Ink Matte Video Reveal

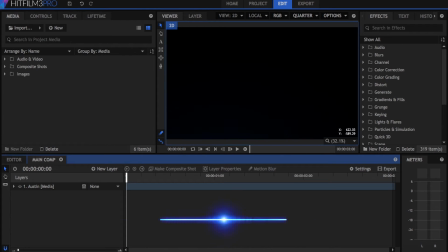0s
Hey everyone, this is Javer Valbar here for inscapedigital.com. Today I'm going to be showing you how I created part of my ink title sequence for the Creative Dojo.net contest, with prizes awarded courtesy of rhodipolis.com.
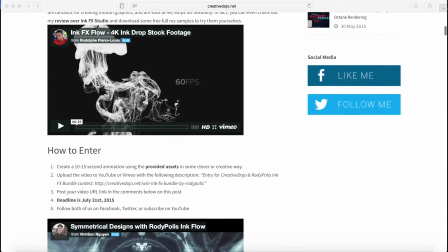13s
The contest is now over, but you can still download the three ink assets from the website if you want to practice or create your own animation.
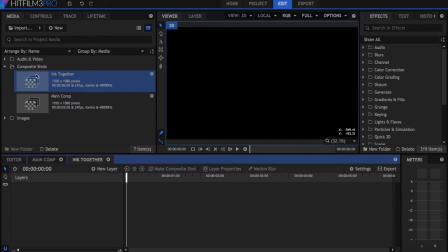21s
Here I have the footage of my actor trimmed and positioned to my liking. Before I do anything, I'm going to create another composite shot and name it Ink Together.
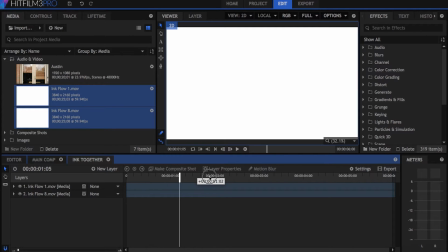30s
I'll drag two of the ink flows onto the timeline, and position and scale this first one here so that it fills a good portion of the screen.
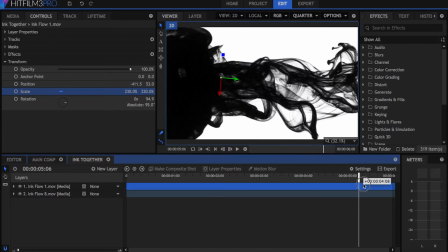37s
However the problem with this is once the initial blob of ink has passed over to the left, there isn't much room for the actor's face to show through.
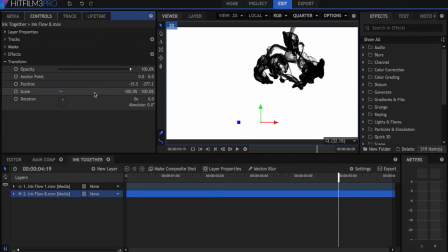45s
That's why I'm bringing in this second flow, and I'll position it on the right side.
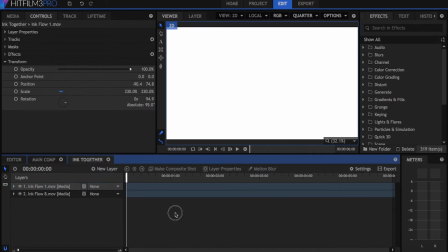50s
Set the first ink's blending mode to multiply, and now you should have both visible. Together, they cover more screen space, which will help your actor have more coverage. Back in the main comp, let's drag that ink composite shot down here, then click the eye to hide it.
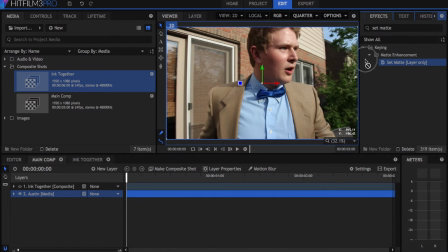67s
Drag the set matte effect onto your actor footage, and set the source layer to the ink, and the matte source to luminance. Checkmark the invert button, and now you should see that your actor footage fills up the ink mat. I also added a speed effect to the ink comp so that the flow would be faster.
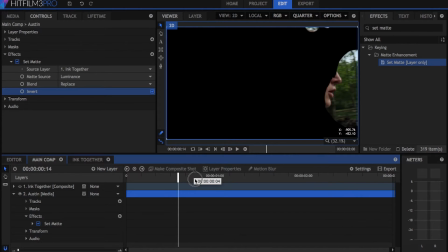84s
Alright, so now we need a background for this whole animation. I have this light marble texture here.
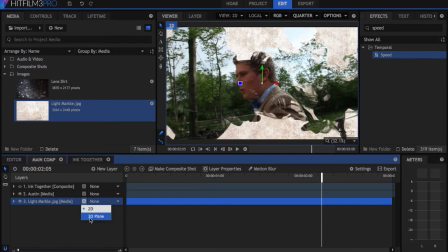89s
I'll drag that to the bottom and make it 3D. Make your actor and your ink flow 3D as well. Let's blend our actor footage better by setting the blending mode to hard light.
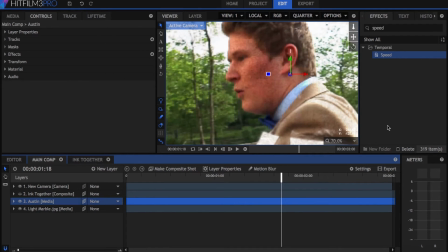100s
Remember that you can always go back into the ink comp and adjust the position and scale of the ink if it doesn't cover enough of the screen.
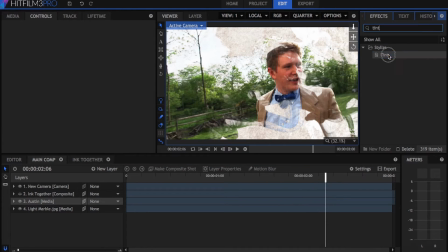107s
Let's add the tins effect to our footage, and set the matte black to a dark brown color.
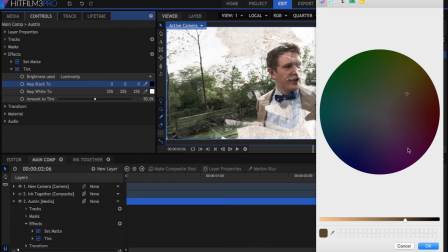113s
This helps wash out some of the color and blend it better with the background. Then add a curves to bring back some of the contrast.
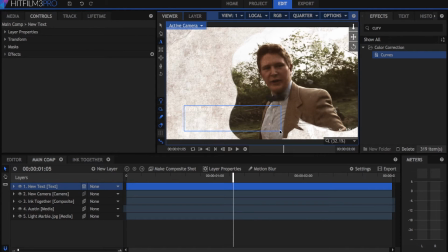122s
Now I'm going to create a text box and write Austin's name in it. The font I used for this was called Luminari. Set the blending mode to Color Burn. Now we want the text to turn white if the ink matte passes over it.
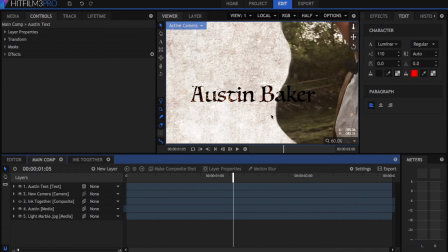134s
To do this, duplicate your text layer and place it on top. Change it to a white color, then add the set matte effect.
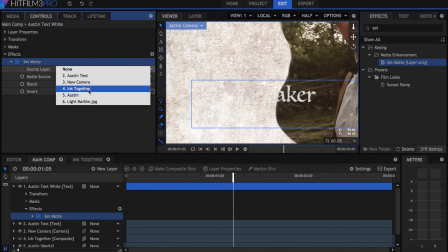142s
Like before, set the source layer to the ink and the matte source to luminance. Check mark the invert button and you'll see that now it only shows if there is ink on it.
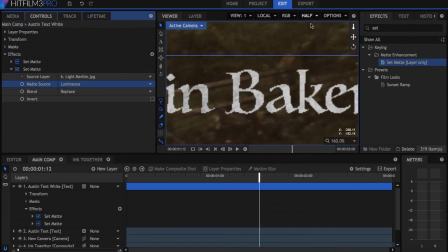150s
If you want, you can add another set matte effect and set the source layer to the background marble, which gives the text a little bit more texture than just being plain white.
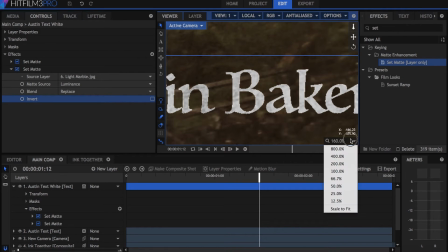159s
Don't forget to make both of your text layers 3D as well.
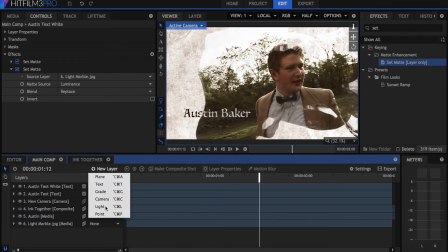164s
So now we have our video mat and text setup, let's go ahead and make it look more cinematic. I'll start by adding a light. Once you back it up you can see that it adds a nice light and dark variation to the video. Play around with the intensity and position until you get something that looks good.
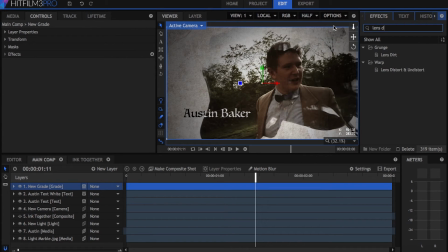181s
Now I'll add a grade, and of course the first thing I put on there is lens dirt.
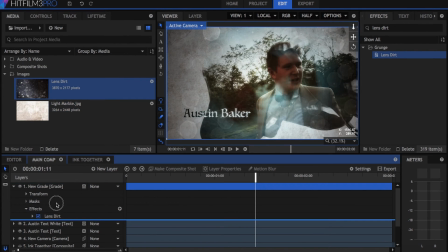185s
But I'm not going to use the built in texture, instead I'll drag this one I found down to the timeline. line, and in the options I'll set the dirt layer to that picture.
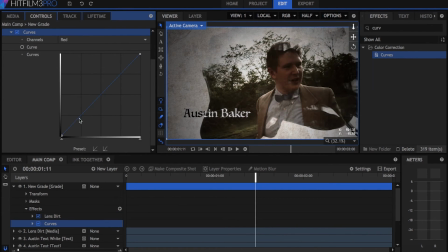194s
Next I'll add curves to add some green to the shadows, then bleach bypass set to around 20%.
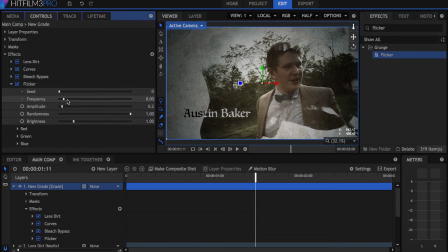199s
Now I'll add this flicker effect. This gives the impression that the light in the video is more of a lantern or fire of sorts.
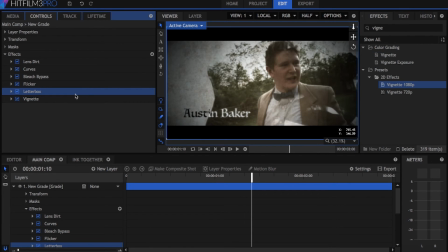207s
I kept the frequency and the amplitude low, I didn't want it to be too annoying. Then a vignette in 1080p and last was the letterbox.
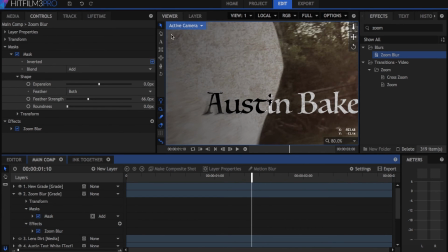217s
One extra thing that I did was add another grade and drop the zoom blur effect onto it. Then I created a circle mask for that grade and feathered it.
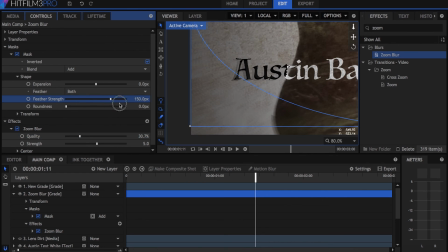226s
This simulated a kind of lens distortion around the edges, and then of course I had to tweak the color correction and light position to get the look that I was going for.
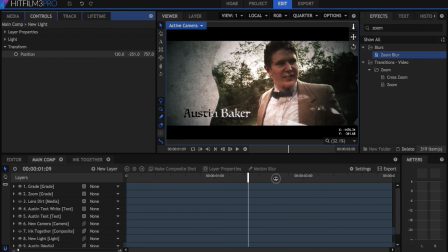235s
If you wanted to have multiple people in your title sequence like I did, you would just have to keyframe the position of the camera to move around your scene.
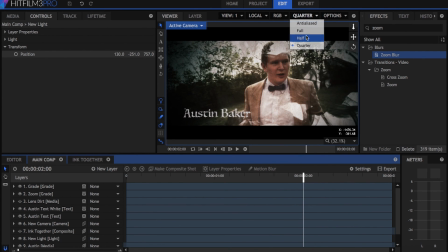242s
If the edges of any of your videos are sharp, just add a mask and feather it.